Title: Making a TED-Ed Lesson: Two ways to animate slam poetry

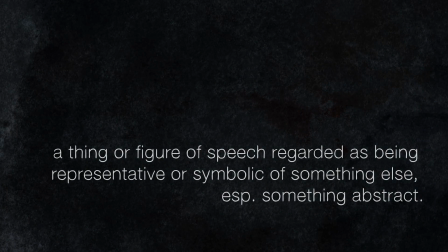[4:15]
One way that poetry uses language to communicate emotions and ideas is through the use of metaphor.
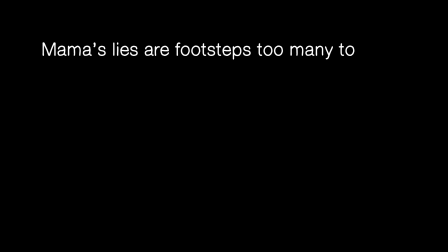[4:21] Mama's lies are footsteps too many to count, making excuses on black snow.
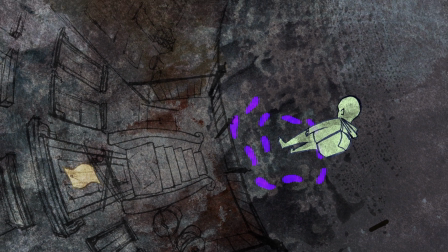[4:29]
Animation is a medium that's also uniquely well suited to communicating emotions and ideas through visual metaphor.
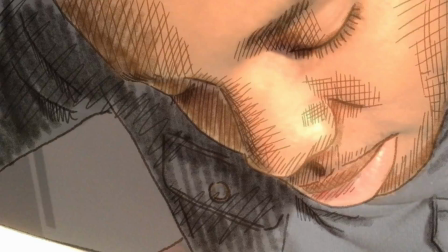[4:35]
Applying the dual techniques of rotoscoped and traditional animation, each with their own inherent looks,
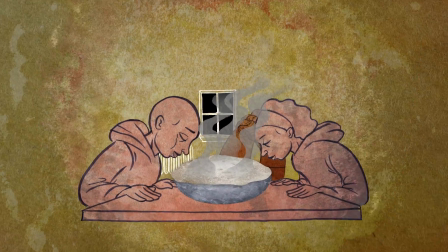[4:41]
allowed us to visually represent the dual nature of the creative process described in the lesson.
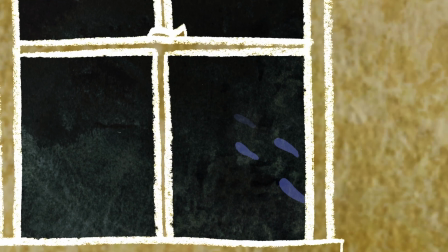[4:45]
There's the internal aspect of experience and memory, which is mined for inspiration,
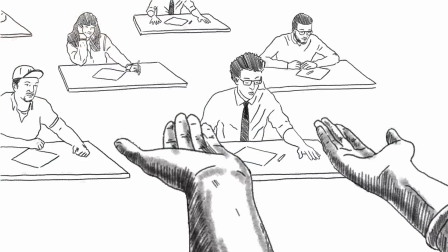[4:50]
and there's the external aspect of revealing it to the world through a structured presentation. We combined both techniques for the last shots of Tyler delivering his poem to the world,
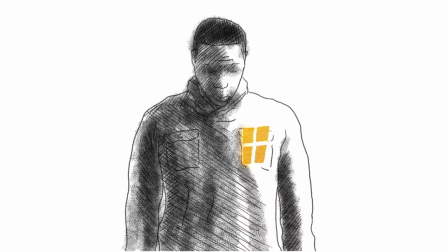[4:59]
allowing us to convey in a direct visual way the power of that moment of communication when internal becomes external,
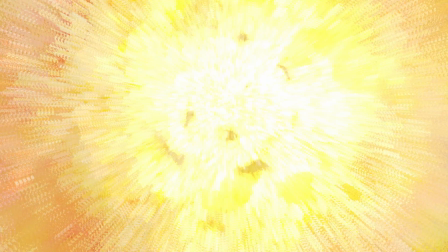[5:04]
which in both poetry and animation is where the magic happens.